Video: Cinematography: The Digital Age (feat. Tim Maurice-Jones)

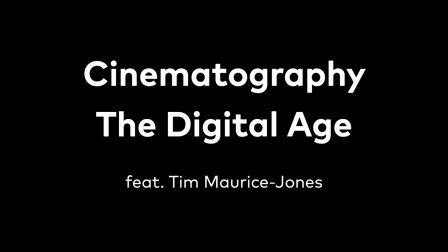(0:01)
My name is Tim Morris-Jones, I'm a director of photography. I started off at the age of 21, went on to a film set for the first time.
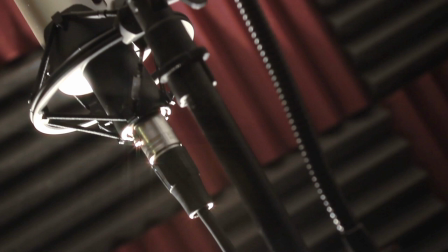(0:12)
I used to be an animator and I went on to a film set and I absolutely loved it.
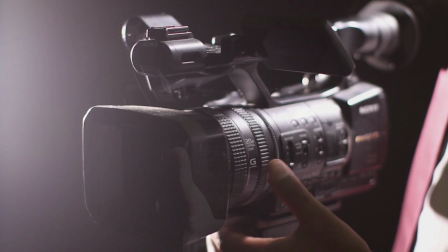(0:17)
I started off as a trainee, focus puller, camera operator, director of photography.
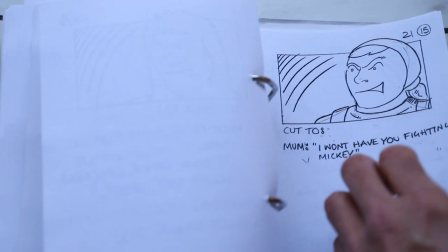(0:22)
Most important thing when you're a cinematographer is to remember that you're there as a tool for the director.
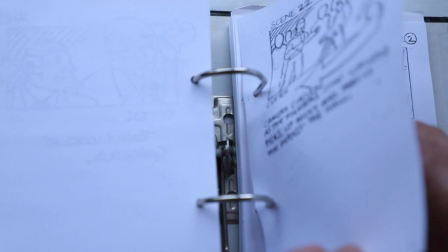(0:27)
That's all you are, you're trying to recognise the director's vision.
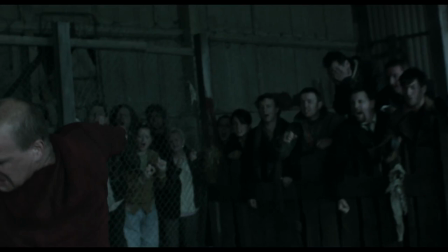(0:31)
So there's no point the director having one vision and me going off in another direction, that's not what I'm there for, I'm there to make the film the director wants. Sometimes the director doesn't know what film he wants visually, then it's up to me to choose a visual style which works with the script.
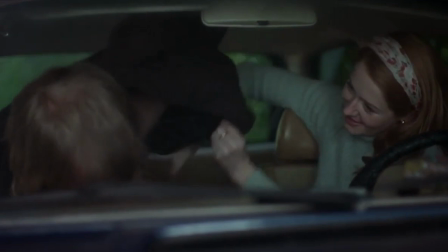(0:47)
There's no point me, if I've got a romantic comedy,
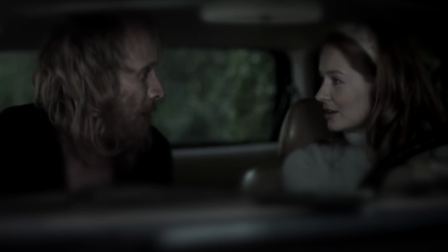(0:51)
having really fast camera moves, gritty lighting, telephoto lenses, because that's not what a romantic comedy is.
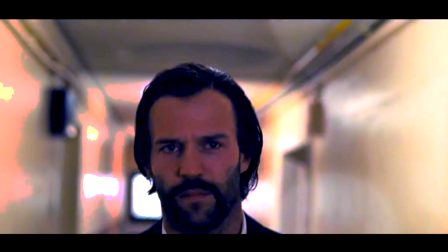(0:59)
And vice versa, if I'm doing a gangster movie, I don't want to light it with a camera hardly moving and beautiful colours and beautiful sunshine pouring in the windows.
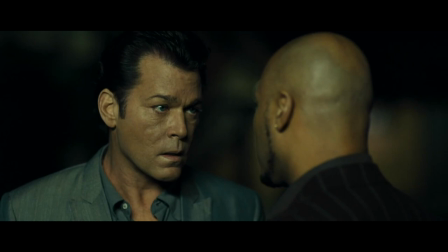(1:08)
So what I have to do is to make sure that my photography is
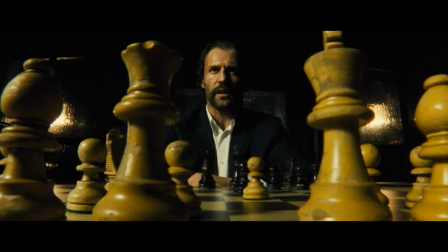(1:13)
elevating the script and creating an atmosphere which enhances the story the director's trying to tell.
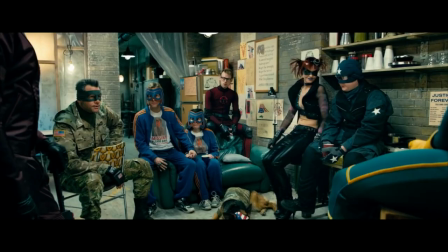(1:18)
When composing a shot it really is for me about does it look good and that's really that's all I'm about so it's not only about
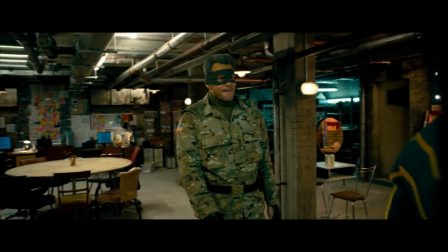(1:27)
where the subject is in the frame which you know I might put them on the right hand side leave a lot of space on the left but then
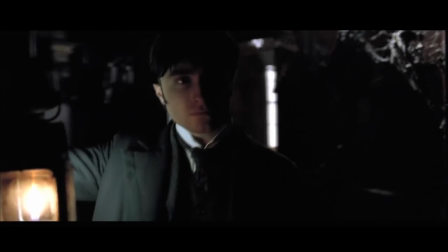(1:36)
it's also when you're in a room you look around what's a good background do I want that background in focus out of focus do I Do I want the
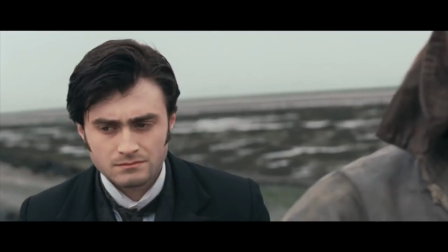(1:44)
subject to be separated from his background by a shallow depth of field or do I want to connect him more to the background?
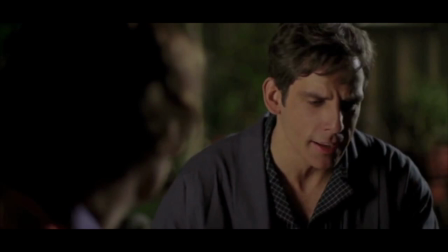(1:52)
When I'm shooting two people talking, do I want to have an over-shoulder so I see who he's talking to?
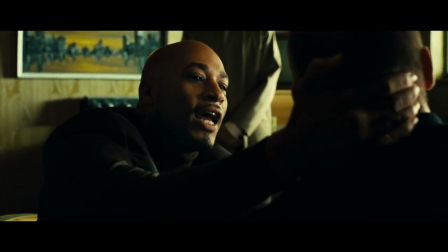(2:00)
Or do I want to go for a single composition? Because sometimes when you have to do an over-shoulder shot,
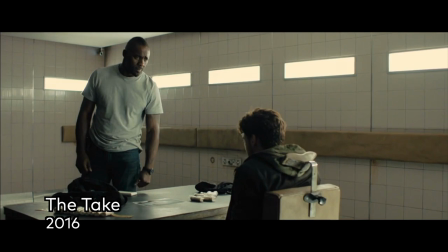(2:06)
you compromise the photography a bit because the left-hand side of your frame is someone's out of focus back of head.
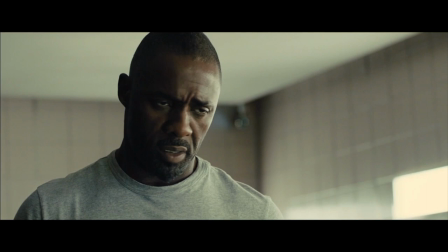(2:12)
I understand that sometimes you need to connect the two people together,
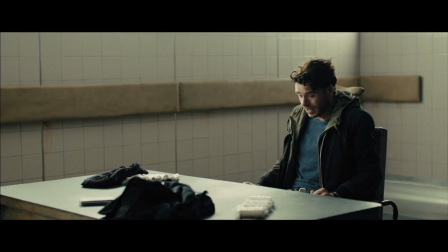(2:16)
but for me I quite like to go mid shots and close-ups to be clean, just because I can make a more beautiful composition. When it comes to new technology I'm not really that interested. What interests me is how the picture looks. So you know I need to know a bit about which camera am I going to choose? Am I going to choose an Alexa which will look a bit grittier than a red camera which looks a bit glossy and clean?
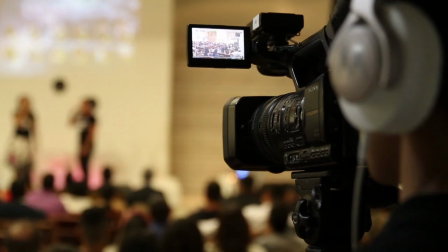(2:39)
The advantage of a digital camera when lighting a scene is you can see exactly what you've got.
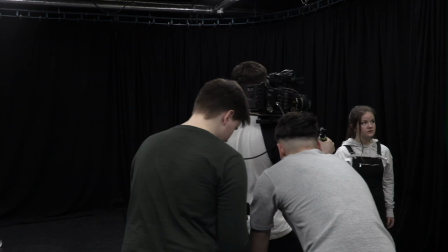(2:44)
The disadvantage is I think you take less risks.
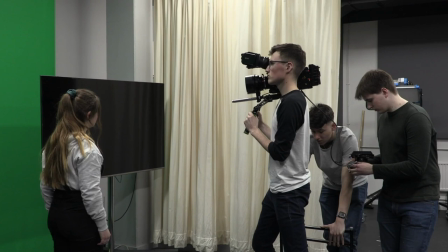(2:48)
I think when I'm shooting on film I would be braver and because you didn't know you just well let's just see what happens.
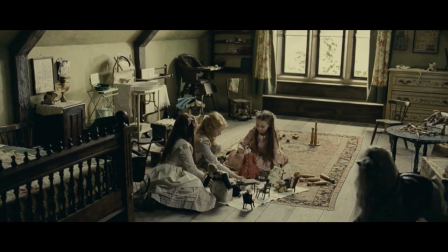(2:55)
I think it looks right and you'll take bigger risks.
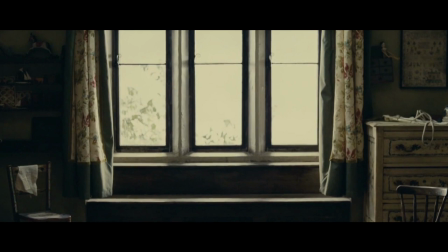(2:58)
When you're shooting on digital I may want to have the background ten stops overexposed but the director or the producer will go oh it looks a bit bright back there are you sure about that?
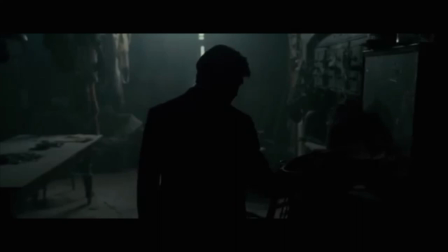(3:07)
Or I might want the actor to look a certain way and the director goes oh I'd like him to be a bit more lit when I'd like him to look
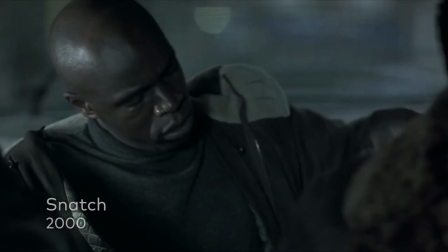(3:13)
a bit more moody so a lot of those decisions that I would make have been taken out and put into a committee format
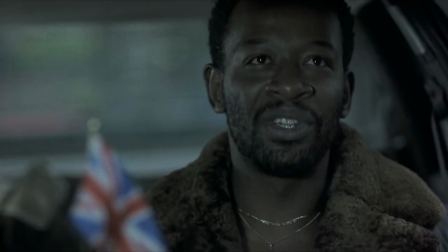(3:20)
rather than me just making a determination about what I thought was aesthetically correct.
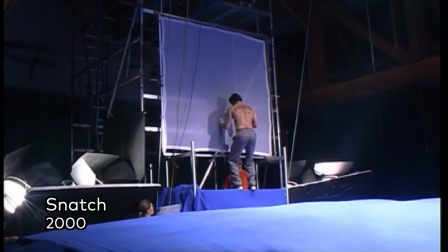(3:25)
The fun thing about shooting on film is you can kind of know what you're gonna get you know 90% but
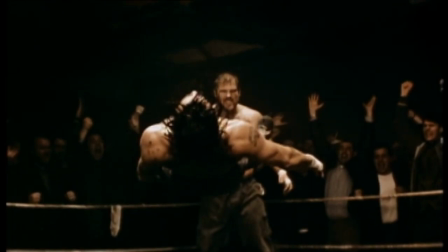(3:32)
sometimes you get some really good surprises like oh that looks wow that looks amazing I didn't expect that look how those colours have come out,
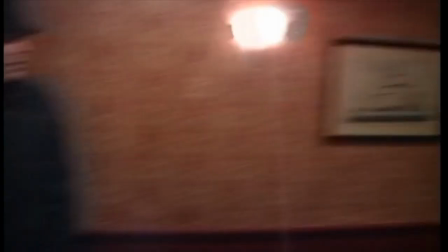(3:39)
look at how the background has come out. So I like the surprise of shooting on film.
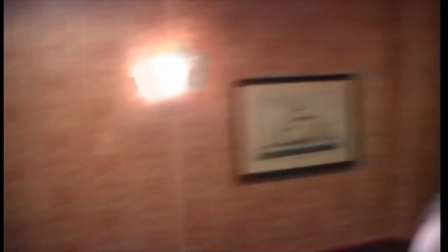(3:44)
You're generally getting what you want, but it's that when you see the film developed and it comes back and you watch it, it's a thrill, wow that looks amazing.
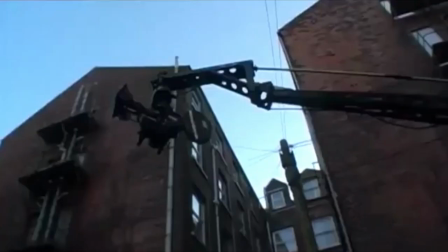(3:53)
I started filming on film, I did 25 years exclusively on film and I find it very easy.
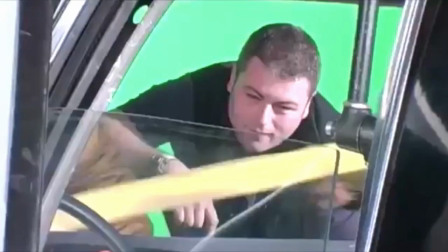(3:58)
The camera has got one switch, it's switched on or it's switched off and everything else you do with moving the lights around and composition.